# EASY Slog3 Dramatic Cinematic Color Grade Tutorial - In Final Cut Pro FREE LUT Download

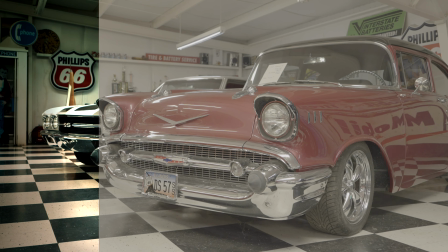0s
Welcome back to another color grade school tutorial. Today we will be using Final Cut Pro to color grade this shot of a car to give it a dramatic, stylized look.
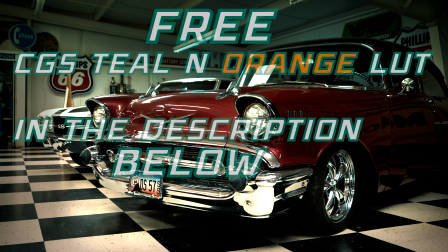7s
I will also be providing you with the LUT that I use in this video for free,
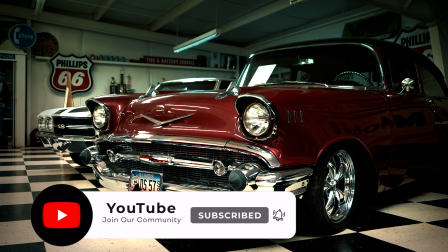11s
so make sure you like and subscribe for more free LUTs and color grading tutorials just like this one.
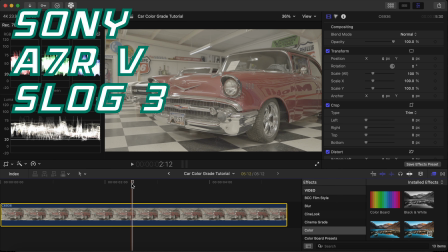17s
This shot came from a Sony a7R V and it was shot in Slog3.
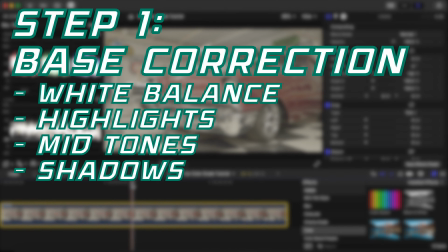21s
To grade this shot, we will do it in 3 simple steps. We will start with a base correction to add just white balance, highlights, midtones, and shadows.
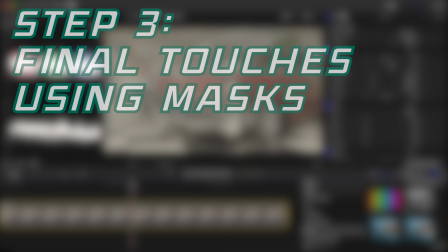30s
Then we will apply a LUT to give it a stylized look. And lastly, we will add some final touches using masks to make our shot complete.
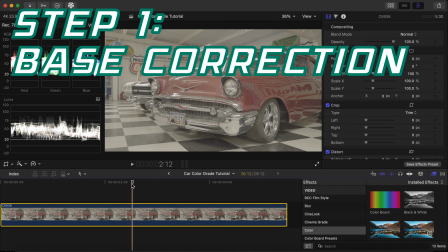39s
Step 1. Let's begin with our base correction. To white balance this shot, we can use the color board, but for this shot,
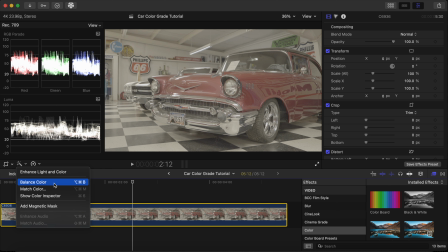47s
we will use the white balance tool in Final Cut Pro by clicking the magic wand icon and selecting Balance Color.
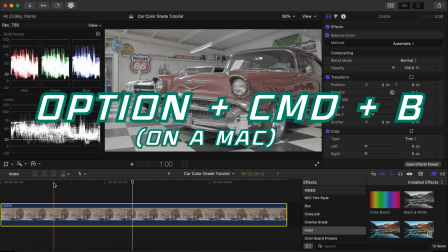54s
We can also do this by pressing Option, Command, B on our keyboard.
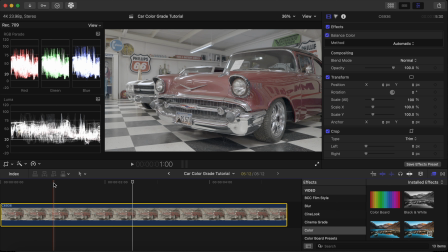60s
We can see that the automatic method of white balancing does a good job. If you don't get the results you expect, you can click on the drop-down menu for the method and select White Balance and use the eyedropper to select a pure white area in the image.
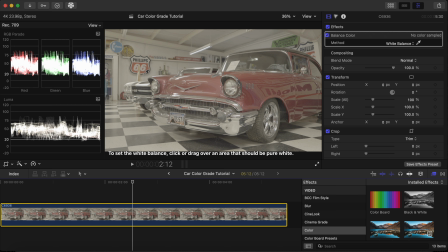74s
For this shot, we'll click on the white wall. Now we'll move on to exposure. There are multiple methods to correct shots with log profiles, such as conversion LUTs from log to Rec 709, but for this tutorial, we're just using the color board.
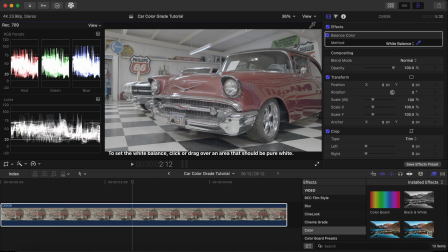92s
Click on the color board icon, then click Exposure. We are aiming for a contrasty look, so we'll focus on having dark shadows and bright highlights.
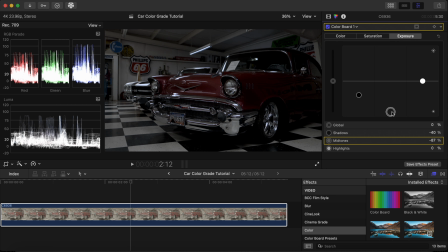102s
We'll begin by bringing down the shadows, then the midtones very low, and we'll brighten up the image by raising the highlights.
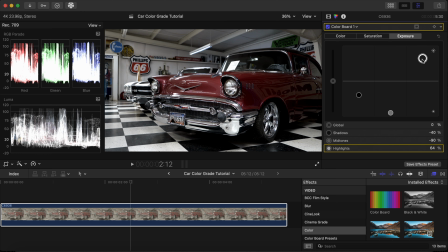110s
Step 2. Now that we have our base correction done, we will add a custom LUT to give our image a stylized look. Now, this part is highly subjective, so you can make the colors any way you please to fit your liking or the mood of your film.
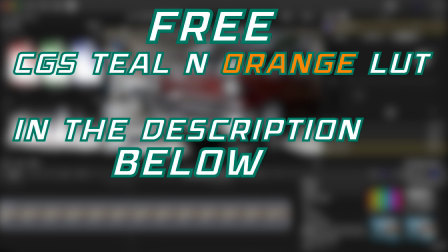125s
To stylize this shot, we will use the CGS Teal and Orange LUT, which is completely free for you to download in the description below.
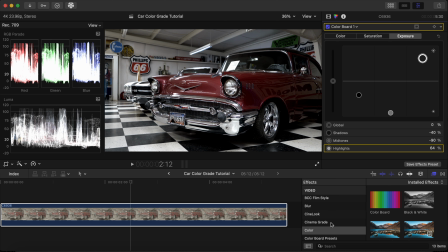133s
In the Effects tab, click Color, then Custom LUT.
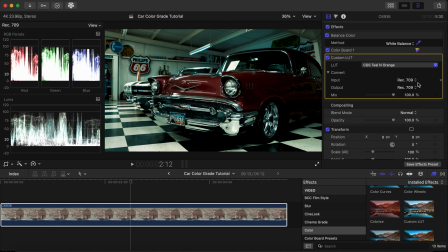142s
We will select the CGS Teal and Orange LUT. Now that we have applied the LUT, we can see that the image looks a bit too blue. Let's correct this by clicking on the color board icon and clicking on the Color tab.
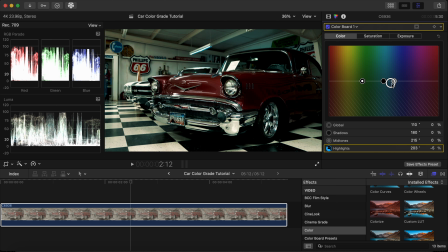158s
Click the highlight dial, move it over to the blue, and bring it down to remove the blue hue in the image.
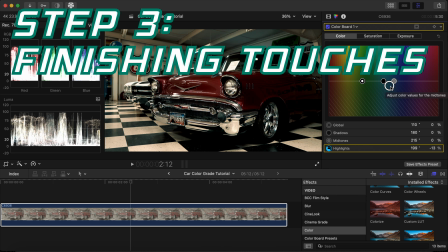164s
Step 3. If we wanted to be done with our grade here, we could call it complete.
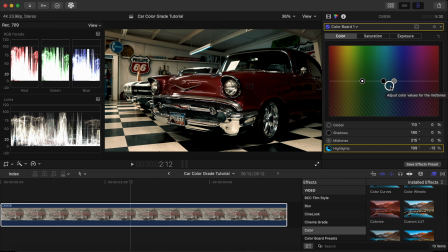169s
But we're going for a more dramatic, moody style, so now we'll use masks to achieve that. Let's get a bit creative and add some teal color lighting above the car. To do this, we'll add a new color board effect. Then we'll click on Shape Mask.
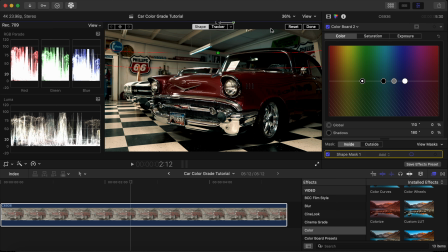185s
We'll place a mask above the car that covers the entire ceiling, and we'll feather it off so we don't have any sharp lines showing from the mask. Now in the Color tab where we created the mask, we'll click the highlight dial, move it up towards the teal color to give the lighting a teal colored effect.
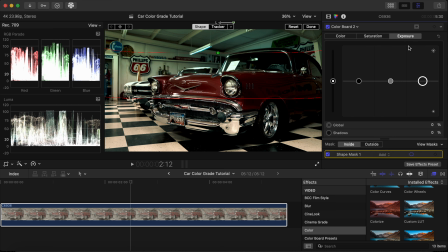202s
In the same color board, let's click Exposure and bring down the highlights to give it a dim light effect. Again, this is highly subjective and you can use any color you want to fit your style, or you can skip this step entirely.
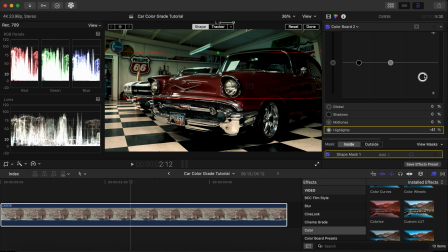217s
I'm choosing to do this to add separation from the car and the background. By looking at the image, we can see that the car looks a bit dark. Although we can raise the exposure to brighten it up, it would brighten up the entire image, but since we want a contrasty, moody style, we want to only brighten up the car and not the background.
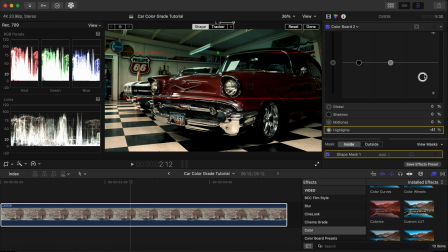237s
There are many ways to do this. We can use a magnetic mask, a draw mask, or a shape mask. To keep it simple for this tutorial, we will use a shape mask.
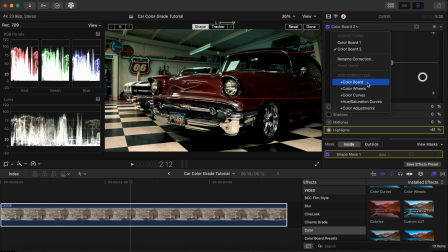247s
Let's add another color board and click Shape Mask. Draw a mask over the car and feather it as well to not see any sharp lines from the mask. Now to brighten up the car, click on the exposure in the same color board we used for the mask for the car.
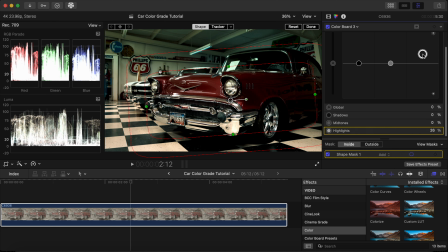263s
Click on the highlight dial and raise it up high to make the paint look nice and shiny. Now to finish our shot, we will add a vignette to focus our attention more on the car and to achieve that moody, contrasty look we are aiming for.
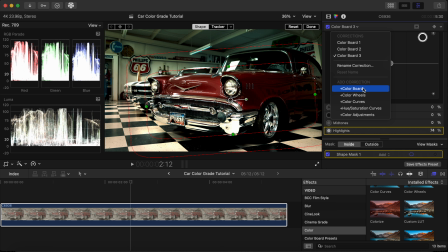277s
To add a vignette, we will add another color board and click Mask. We will add a mask in the center of the image and feather it off. Now click on the Shape Mask icon in the color board we just created and click Invert Mask. Now click on Exposure and we'll bring down the shadows and the highlights.
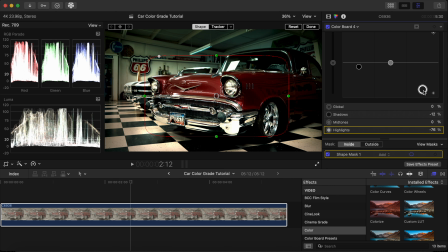299s
This will allow us to darken the corners of the image, but not the center, to create the vignette effect. Our image is now complete. Let's take a look at the before and after.
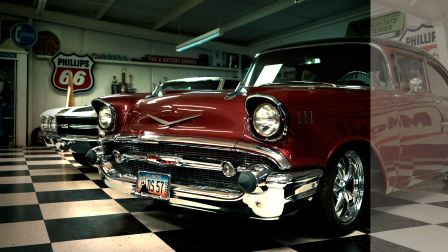310s
Thank you guys for tuning in, and don't forget to download the free LUT in the description below.
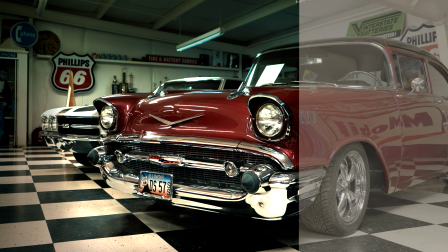315s
Make sure you like, comment, and subscribe for more easy color grading tutorials just like this one.
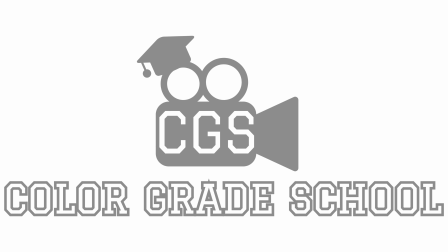320s
This is Color Grade School, and we'll see you in the next one.